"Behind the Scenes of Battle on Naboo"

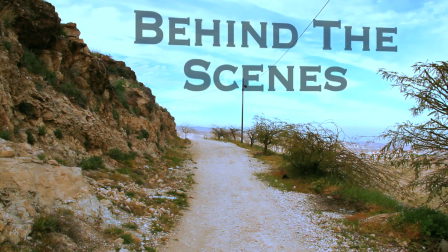Hello everybody and welcome to behind the scenes of Battle on Naboo.
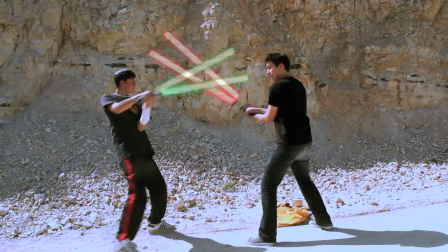I'm gonna take you step by step and teach you every effect that I used in this video and at the end I'll include a short explanation on how I made the lightsabers.
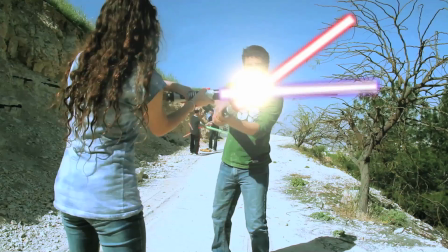To start off with, the softwares that I used were Fonica Pro and Adobe Photoshop.
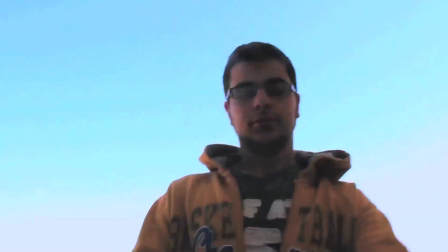The first major effect I used in this video was the jump.
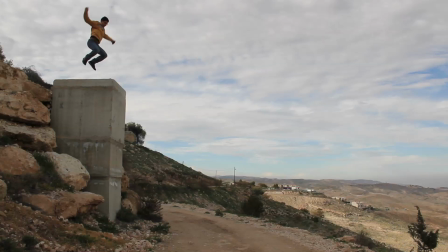On the day of production I had my actor jump where he was, I took a freeze frame, and then masked him out using Photoshop. Next I had him run down to the bottom and perform his landing.
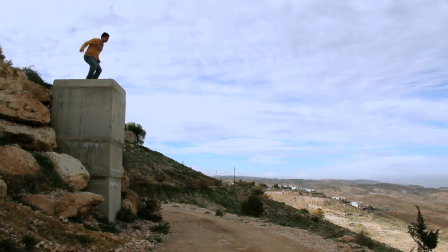However, once I put it all together it didn't look good at all, as you can see. Therefore I tried plan B, green screen.
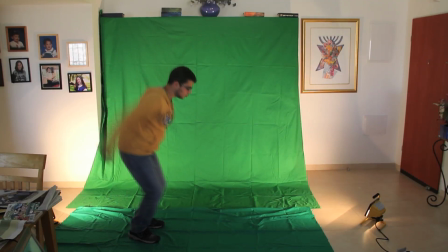In order for him to look like he fell a certain amount of distance I had to slow him down about 30%. Next, I keyed the green out, cropped, and placed him on my footage. After keyframing him down, it looked really good, but it was missing something.
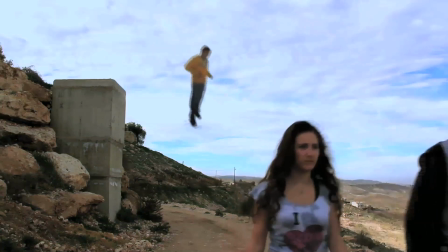So I added dust.
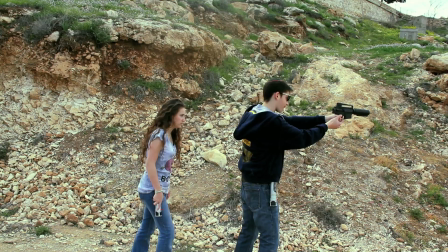Next, I get my head blown off. Now here's the original footage. As you can see, no practical effects were used. Next, I took my clean plate and mask frame by frame over my head. Then I added the laser, the explosion, and last, the blood.
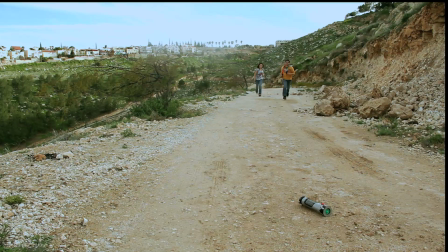This is basically the same thing. I took my clean plate, masked out the part that I wanted, and placed it on my footage.
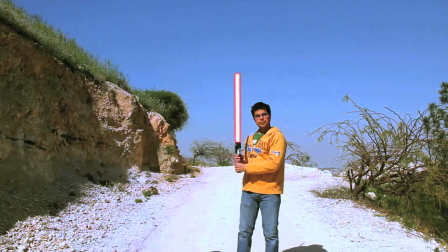The next effect you're gonna be learning today are the appearances of the two Jedi's, David and Yair.
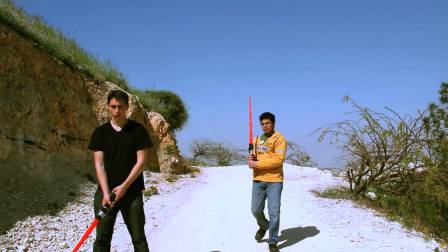For these two clips the same clean plate effect was used.
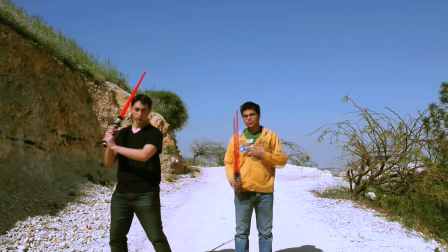This is my original footage, so let me just speed this up a bit because once my actors walk out of frame I use this as my clean plate,
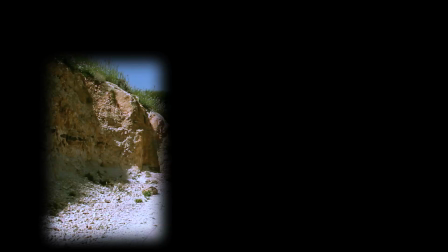mask out where I want, feather which is very important so that it looks like it blends, and then I take my feathered mask and place it on top of David.
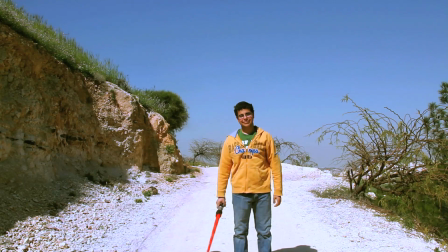Where'd he go? Okay. And as long as your other actor doesn't walk behind the mask, it looks great.
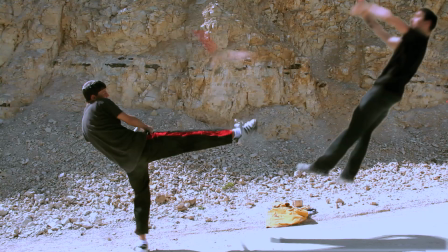Next is Yair's crazy kick. Wow. David went flying.
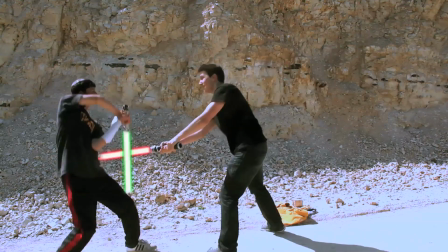Fun fact for you guys, Yair is actually a very high level black belt in Taekwondo.
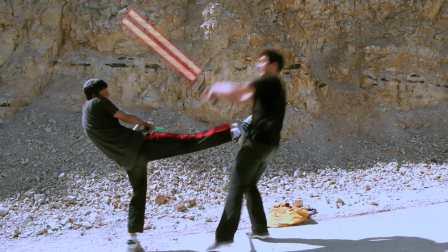Just saying. Anyway, here's the original footage. I first masked out David.
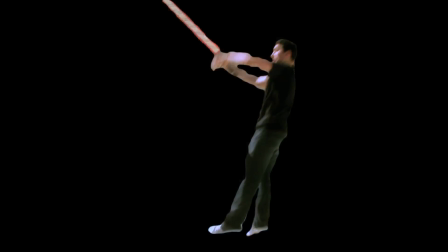Then I took a freeze frame of where I wanted and masked him out using Photoshop. And all there was left to do was keyframe him to fly out of the frame.
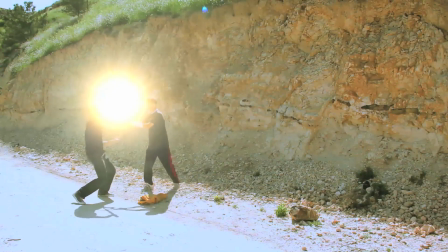And I used the same exact method for when Yair flies back.
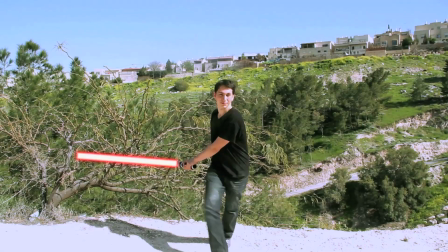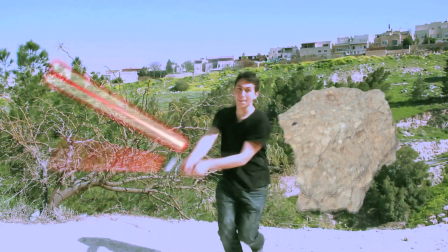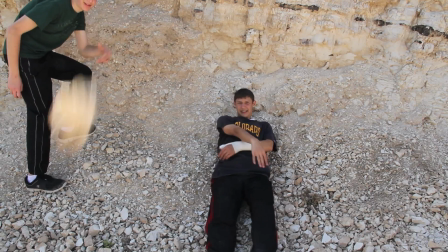Next we have moving the rock by using the force.
Okay, hit the tripod over there.
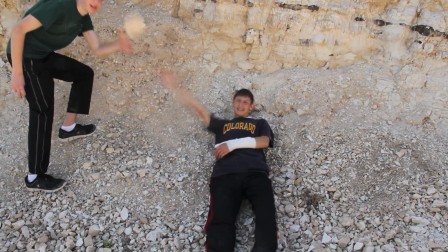Anyway, that was my first method which did not work out. What I wanted to do originally was mask myself out frame by frame so the rock looked like it's moving by itself. However, that didn't work out so my second attempt was mask out the rock using Photoshop and keyframe it to look like it's flying at the camera.
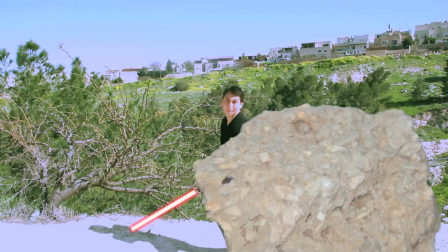That did work out so I used the same exact method for the rock that David deflects.
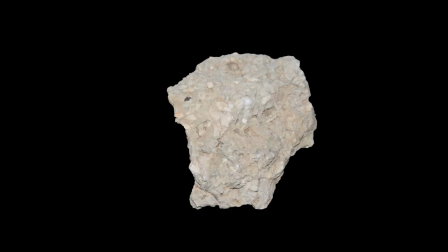I found a cool looking rock outside my house, took a picture of it, masked it out and keyframed it to fly at David.
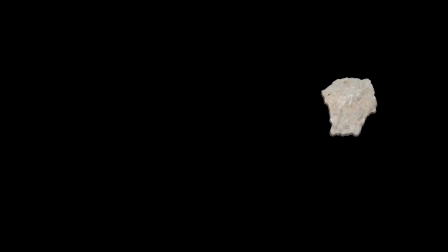Then I added some motion blur to add some more realism. At the point of contact, I made it split and then added a lens flare to sell the effect.
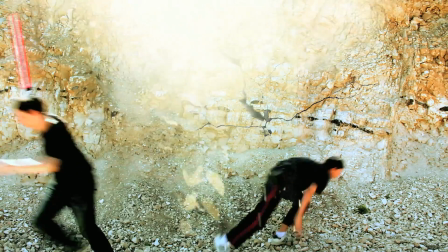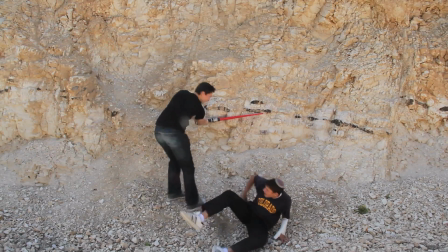Go! Go! Go!
The only reason this scene took me a long time was because I had a lot of layers and a lot of effects that went into this.
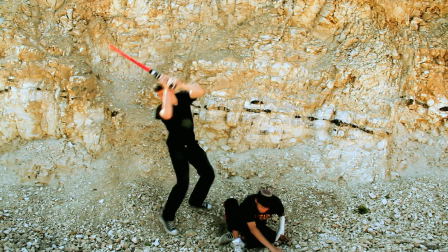The first, of course, is color correcting and color grading to make it look really nice. Next, I had the crack in the wall.
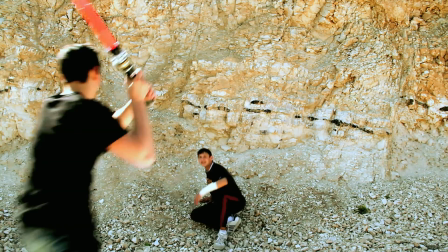This took me a while because I had first designed the crack and then make it expand when he hits the wall.